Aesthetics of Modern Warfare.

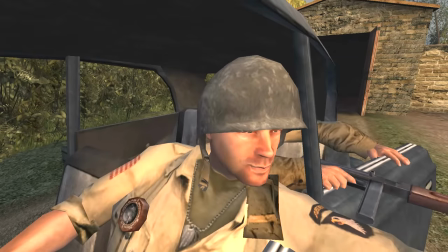(28:56)
It is with a great deal of nostalgia that I remember Sergeant Moody, Captain Foley and the original Captain Price.
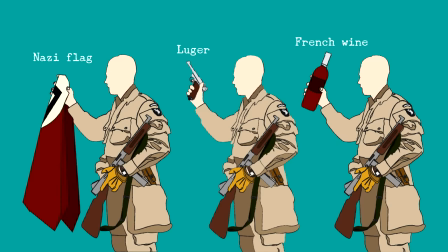(29:02)
Each of them had a distinctive feature that made them stand out amongst the rest of the soldiers. A unique face, voice and a glimpse of personality.
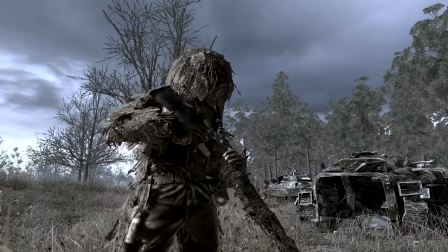(29:10)
Even Macmillan, whose ghillied up face you'll never get to see,
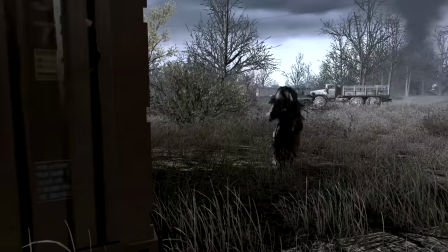(29:13)
is an iconic character 30 seconds into the mission just by the virtue of his movement, accent and mannerisms.
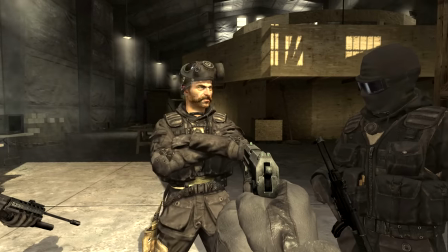(29:19)
Price wears a boonie hat in the field and has distinctive muttonchops moustache. Large, sharp nose and a deep, relaxed, self-assured, commanding voice.
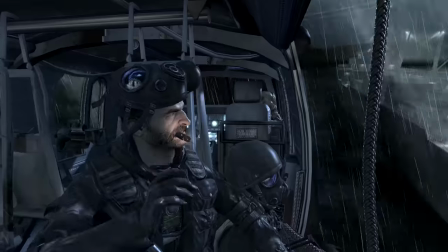(29:28)
His whole persona gives off vibes of old British aristocracy. Gaz wears a baseball cap, sports a stubble and dry humour.
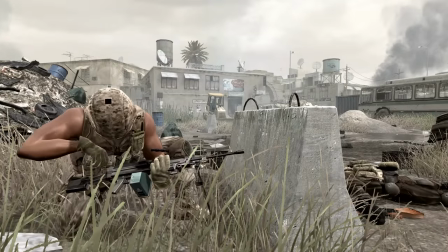(29:35)
Macmillan is a walking bush with a Scottish accent. Griggs doesn't wear his army shirt under the West and has a really laid-back personality.
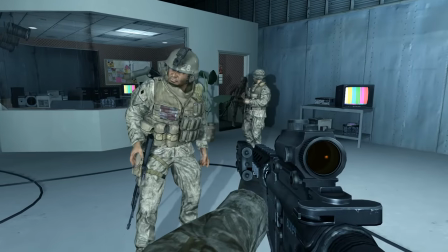(29:43)
Vasquez is a bulky guy with a stakeout version of Winchester on his back.
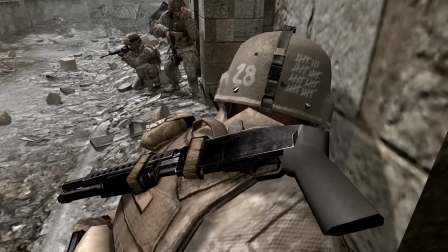(29:47)
He also has 38 hash marks on his helmet, implying he's taking account of god knows what.
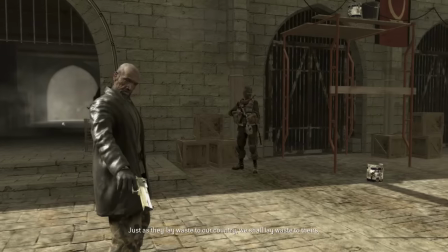(29:53)
Zakhaev has a distinctive face with the noticeable contrast of a shaved head and a long goatee that give him that look of the wise old man from the mountain.
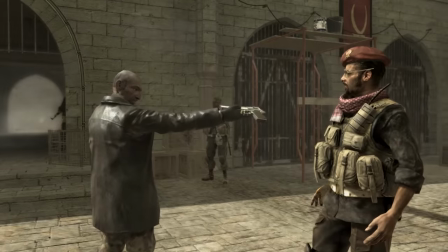(30:01)
He wears a leather coat with adjusted sleeve for his missing arm.
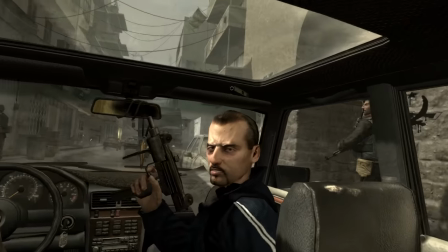(30:05)
His son Viktor wears a blue tracksuit and a face whose evil asymmetry you cannot forget, fanaticism of the young.
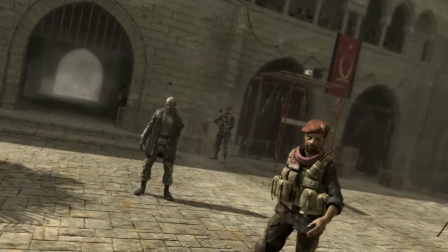(30:12)
Al-Assad has a red beret, a goatee and yellow framed aviators, prototype of a modern day tyrant,
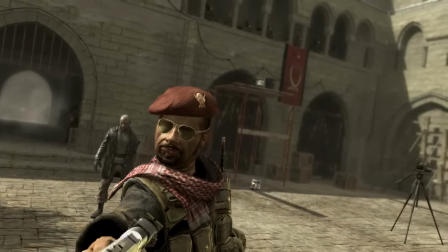(30:19)
ready to make the sacrifice of having his beard trimmed regularly to keep it in shape, he's only missing a rolex on his wrist.
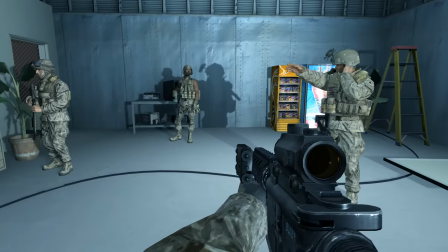(30:25)
Characters are given a prominent and personalized expression. Voice acting largely helps establish their personalities and language is a big part of the game's aesthetic.
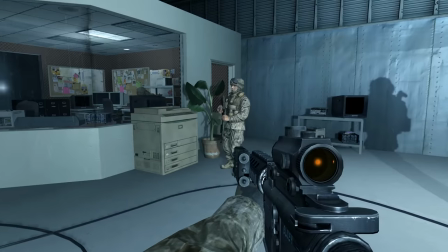(30:34)
The expression is modernized with dark humor and darker euphemisms. We get gems such as these.
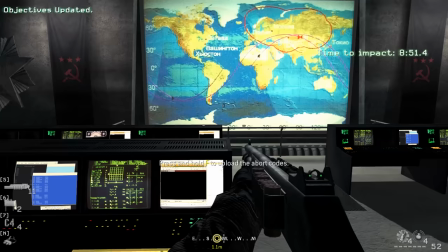(30:40)
Civil war in Russia with 15,000 nukes at stake is just another day at the office.
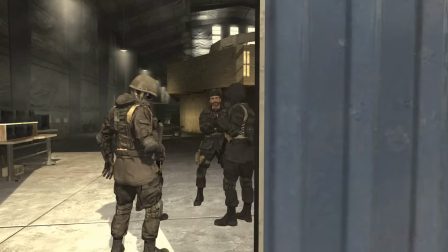(30:45)
And these are the good news. Bad news are the fact that player character is joining a team fresh out of selection and his nickname is Soap. When Gaz asks what rules of engagement are on the cargo ship, Price simply replies, crew expendable.
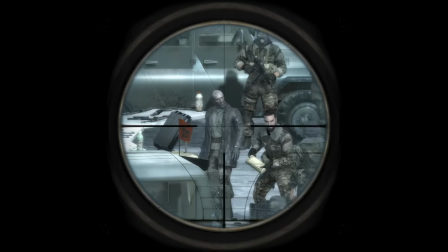(30:58)
A sophisticated way of saying kill em all. Free nuclear material in the wasteland of Chernobyl is Christmas for the bad guys.
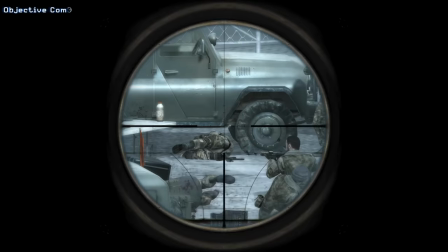(31:05)
Government warranted assassination is shrugged off as doing some wet work, implying that the act will include the spilling of blood.
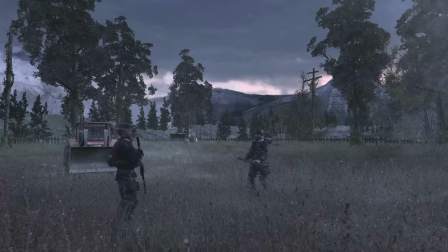(31:12)
First time they meet Kamarov, he begins running towards the front line with his soldiers after a briefing,
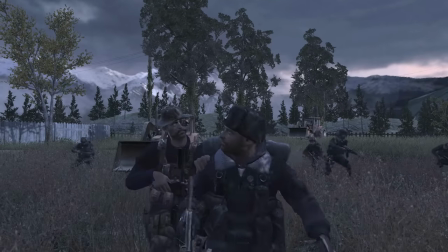(31:17)
but Price grabs him by the shoulder and says, not so fast, remember Beirut. This sentence is so packed with implications that it could probably be a mission in itself.
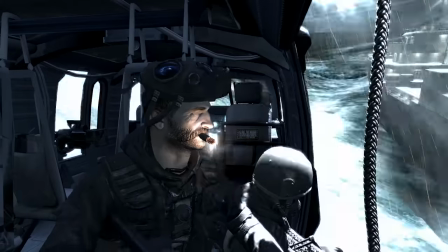(31:26)
The half-smoked Cuban cigar is established as a status symbol,
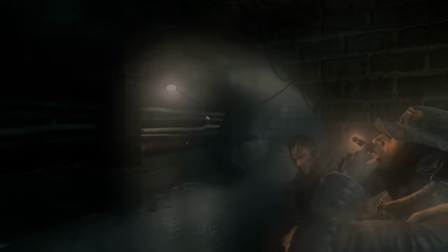(31:30)
and later becomes a prop with which everything begins and ends in the whole Modern Warfare sub-series.
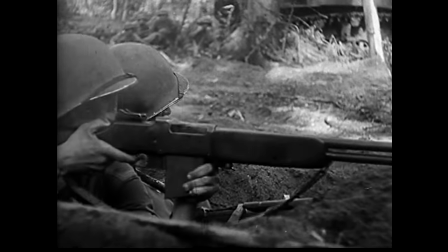(31:36)
Second World War was a brutal event that reduced a lot of people to their tooth and nail,
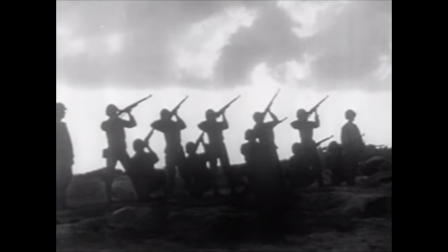(31:41)
but it is perhaps the last war to preserve the romanticized notion of heroes and villains.
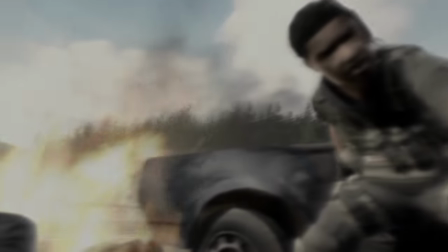(31:46)
Out of this romanticized perception emerges the split between good and bad guys in Modern Warfare.
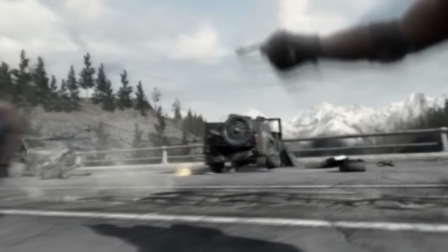(31:51)
This is how we got those heartbreakers and life-takers. This notion survives the aesthetic transformation.
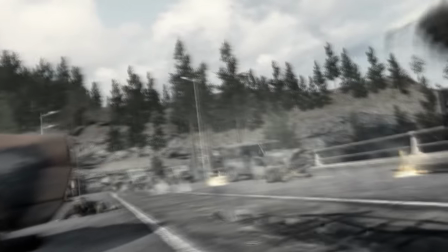(31:58)
It portrays a modern conflict but preserves the image from the Second World War,
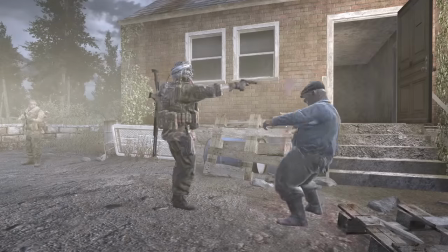(32:02)
where sacrifice isn't futile, where enemies are scum, where violence brings a better tomorrow.
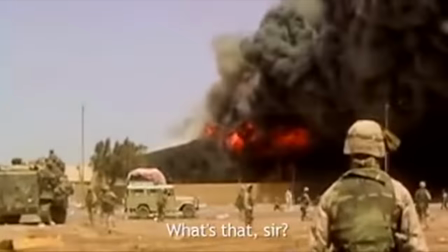(32:08)
It's impossible to have such a universal position on any of the contemporary worlds.
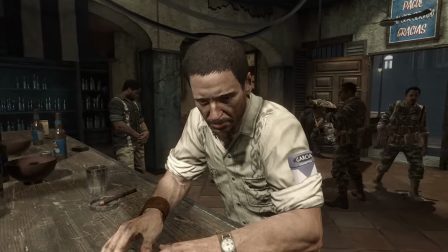(32:13)
They've skipped the absurdity of the Vietnam War altogether and once it was actually adopted into the Call of Duty formula,
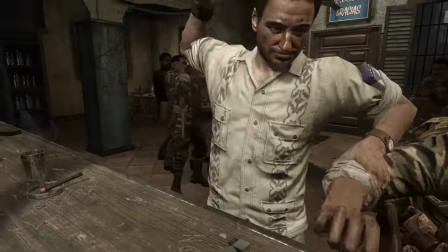(32:20)
characters had gone through a drastic change.
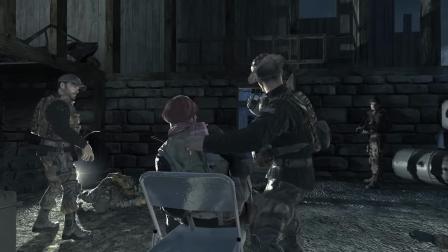(32:22)
Overall this story is about heroes, not soldiers, and some of the grittiness of war is lost in the sensationalism of heroism.
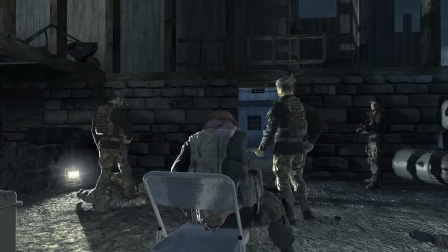(32:30)
But even though there's good and bad guys, there's no absolute morality. It is merely a matter of shading.
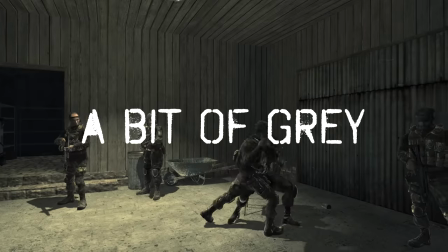(32:37)
Game constantly pushes you a bit towards the edge, never making a statement, never pointing a finger.
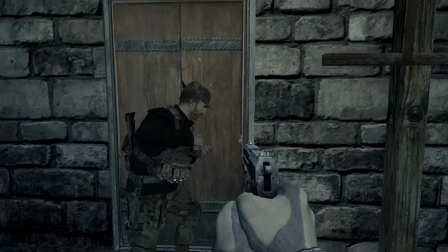(32:42)
Game presents these without much implication and you are free to draw your own conclusions.
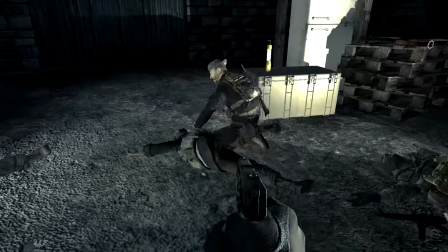(32:46)
The game has a lot of dramatic moment subverting the structure of good versus bad guys that it has established.
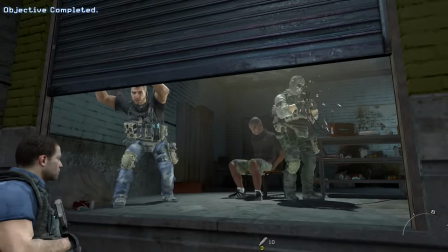(32:52)
This is not Batman. They still kill people without blinking an eye. In the end it feels like Price and Soap are just a necessary kind of evil.
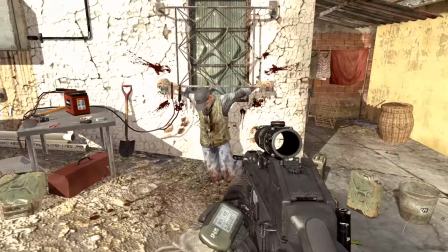(33:00)
Good guys that torture and kill mercilessly.
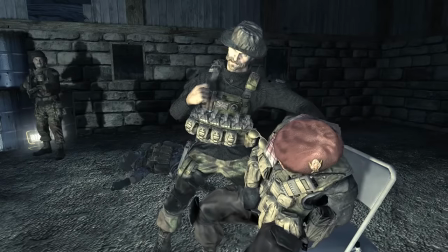(33:02)
They've preserved the romantic image of the hero but have deliberately bastardized it a bit.
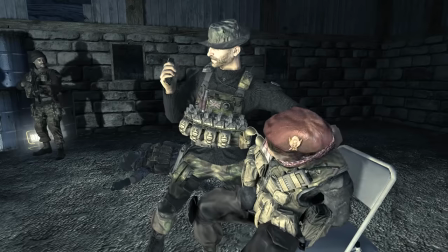(33:07)
Gave it an etch. Plenty of room is left for interpretation but the game is designed to be experienced, not interpreted.
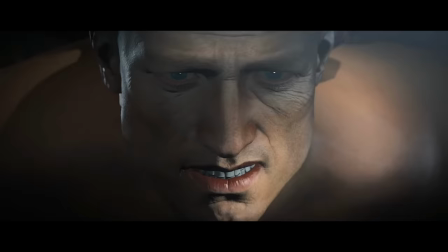(33:14)
Together with Lara Croft and BJ, Price had one of the best character reboots in the whole industry.
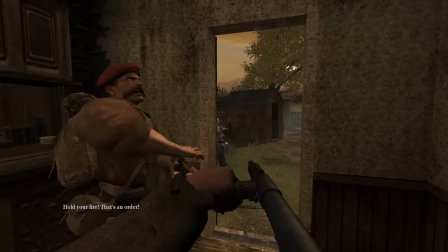(33:19)
Just look at the change he went through, from hold your fire in Call of Duty 2, where he restrains his men at the sight of surrendering Nazis,
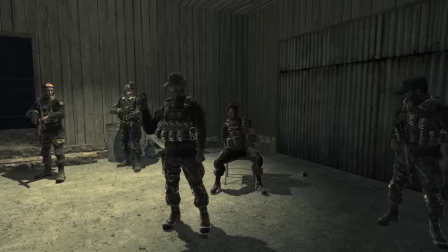(33:26)
to a cold-blooded execution of an unarmed man tied to a chair.
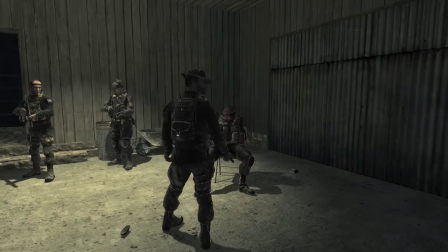(33:30)
This highlights the integral cynicism of modern conflicts and their public image, compared to the clean-cut morality of the Second World War.
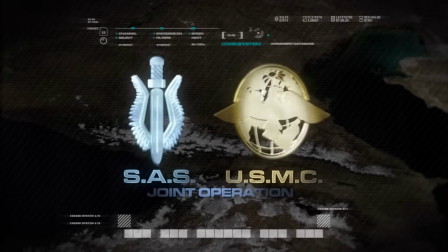(33:37)
One very significant addition to the Call of Duty formula was the introduction of prominent antagonists.
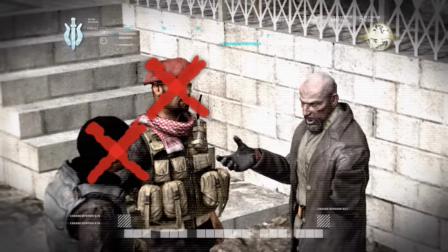(33:43)
Ideologies, no matter how shallowly horrific they may be, now have a personification. The pinnacle of the one-dimensional hate, revenge or pure evil.
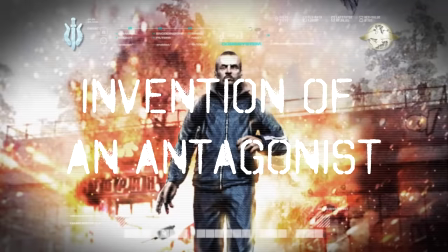(33:52)
A head waiting to fly off the shoulders of the beast. This is one of the clues that the series was beginning to evolve into a more commercial product.
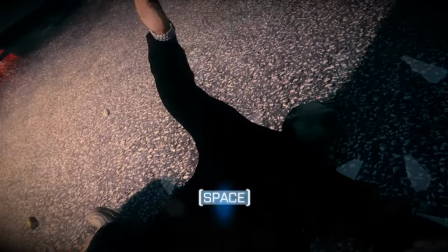(33:59)
It made the drama around the conflict a whole lot more personal. One example is the principal necessity of cinematic executions of these arch enemies.
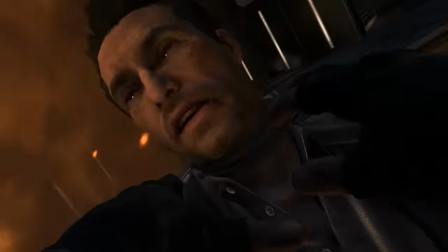(34:07)
You can't just let them die without making a big fuss about it. But modern warfare still possessed a lot of restraint in these blockbuster conventions compared to the sequels.
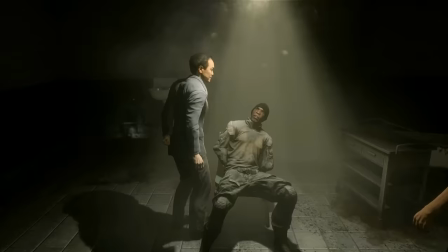(34:15)
Note how both Battlefield 3 and 4 had featured a prominent antagonist as well as warfighter but World at War didn't.
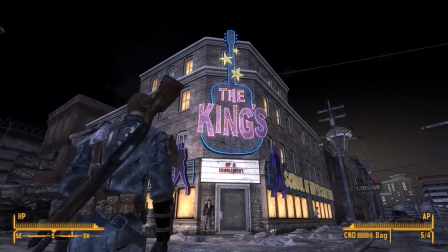(34:22)
It is a very crude approach to the motivation of antagonists compared to the factions in Far Cry 2 or New Vegas.
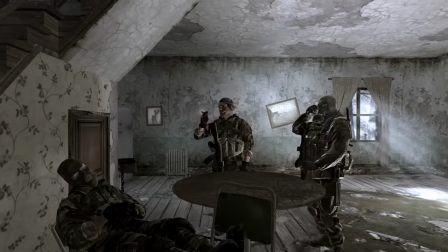(34:28)
Take note that this cult of evil is brought up with a lot of artistic freedom.
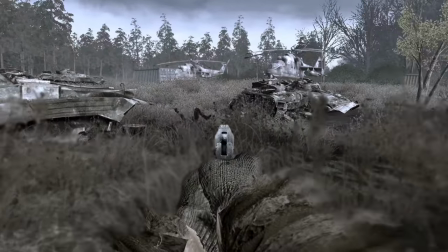(34:32)
Russian nationalists, let alone the ultra parts of that social strata, do not view the Soviet history in favorable light.
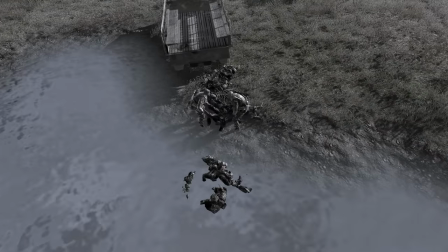(34:39)
State atheism, international sentiment and modernism have little to do with classical Russian patriotism and traditionalism.
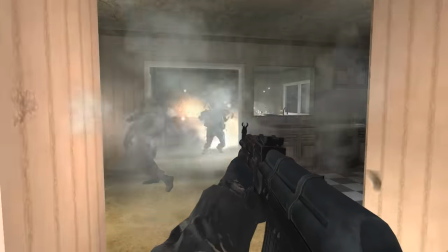(34:45)
How is it that such a paradoxical faction exists is not clearly defined within this alternate timeline, and seems to be a bit cartoonish altogether.
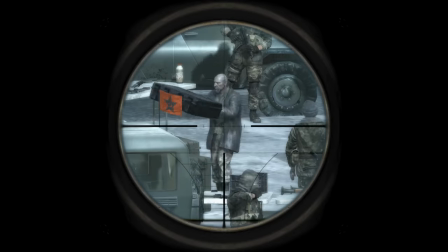(34:53)
I guess they felt that going with the straightforward anti-Western sentiment would have been too close to the reality they were trying not to depict or comment on,
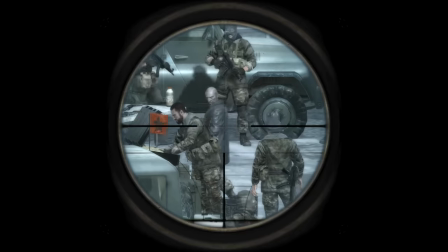(35:01)
and they had to add just a pinch of communism to the mix to stir up familiar fears. Ultranationalists and terrorists are a visual replacement for Nazis.
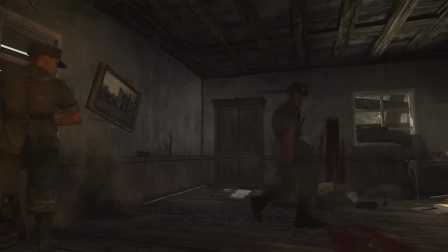(35:10)
Their symbols and motivations are shaped in the shadow of the dark legacy of Nazism. Only their uniforms had changed.
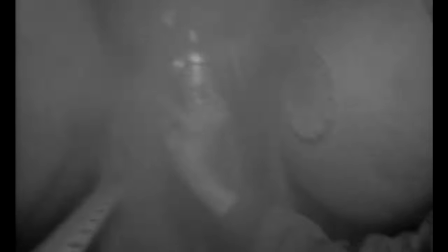(35:16)
It has been repeated to the point of a cliché that all war movies are anti-war, through the very act of realistic depiction if nothing else.
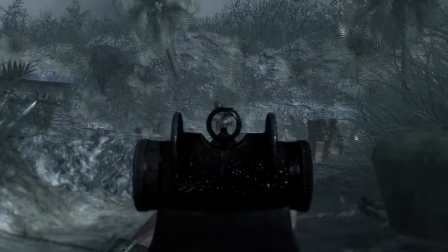(35:24)
The same could be said of many games. Mud and raindrops on the screen. Dying animations.
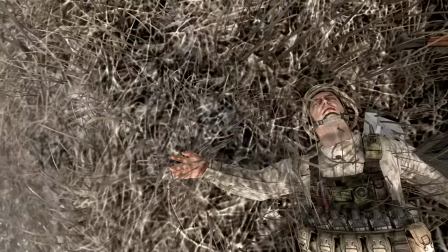(35:29)
Corpses with their eyes wide open towards the sky. dismembered limbs, normalization of brutality,
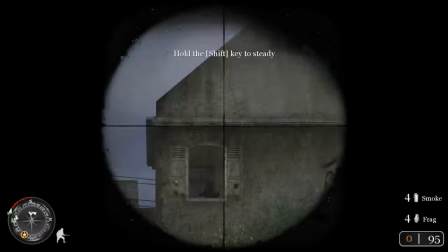(35:35)
rationalization of violence, triumph of absurdity. A sound human mind would not desire to leave its bones on a meadow somewhere,
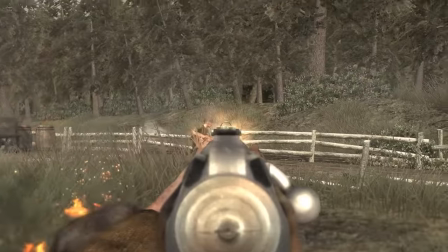(35:42)
and just witnessing the horrors of war should be enough to weed out any warmongering ideology. If the legacy of the Vietnam War could be reduced to a single sentence, it would be that war is hell. That's the motto of its absurd carnage, its conclusion. Modern warfare is beyond this discussion altogether.
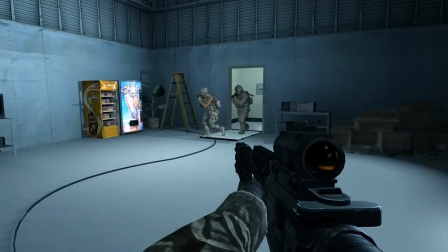(36:00)
It shows companionship that only great risk, when shared, can bring among people.
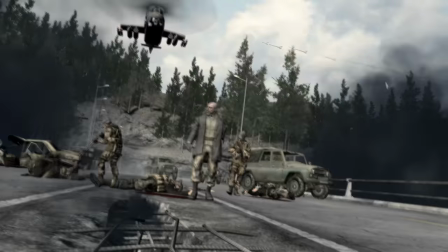(36:05)
It features technology that's fun and exciting to use, and its depiction of war is stylized to the point of pure form.
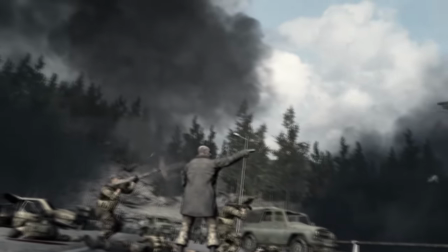(36:12)
It is fiction for the sake of action. It doesn't reflect on anything from our reality and uses the Iraq war as a visual reference,
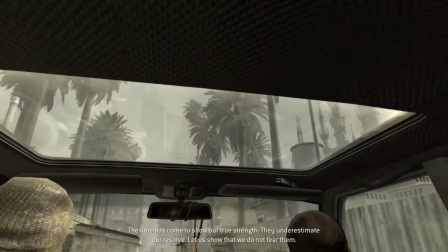(36:19)
capturing the experience of warfare in the Middle East in terms of technology, weather and architecture.
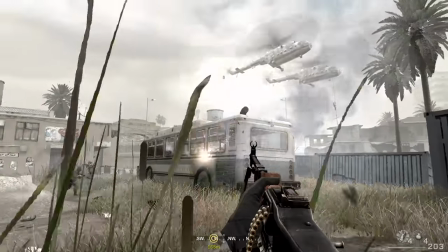(36:25)
It's an act of aesthetic mimicry. It's not anti-war since it doesn't really have a stance on anything.
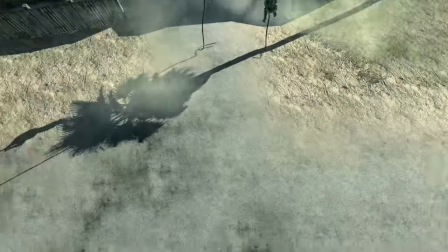(36:30)
It's an action game before anything else.
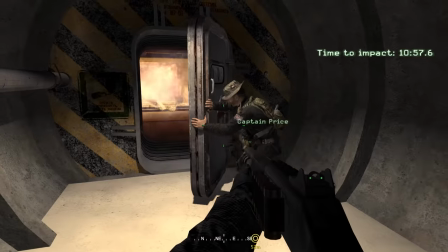(36:33)
Story of modern warfare is praised to this day, but I would argue that it's not the story that holds the most appeal, but its dynamic presentation.
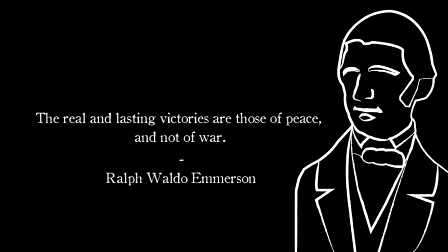(36:41)
Fourth wall breaking death quotes are there once again and they represent a wide range of political spectrum,
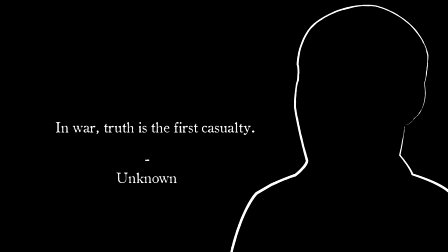(36:47)
from absolute dismissal of violence to absolute distrust towards humanity.
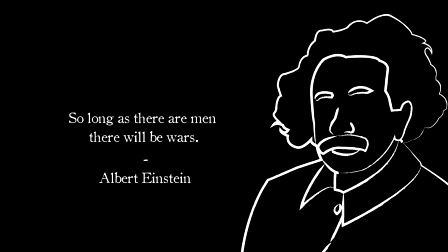(36:52)
They also show how various ideologies bend already fragile truth to their own perspectives and needs.
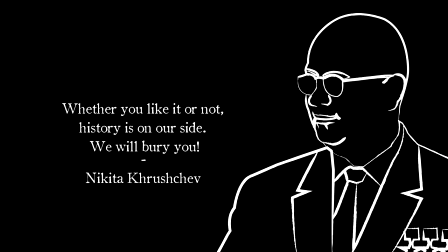(36:58)
You'll read everything from glorification of war, to strong cynicism towards it.
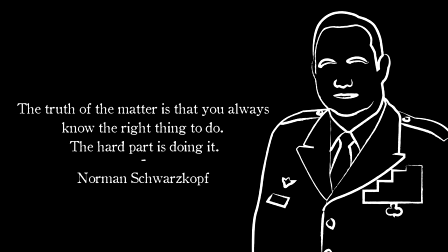(37:03)
This doesn't feel like taking a stand with regards to anything, more like cataloging the spectrum of intellectualizations of war as a phenomenon.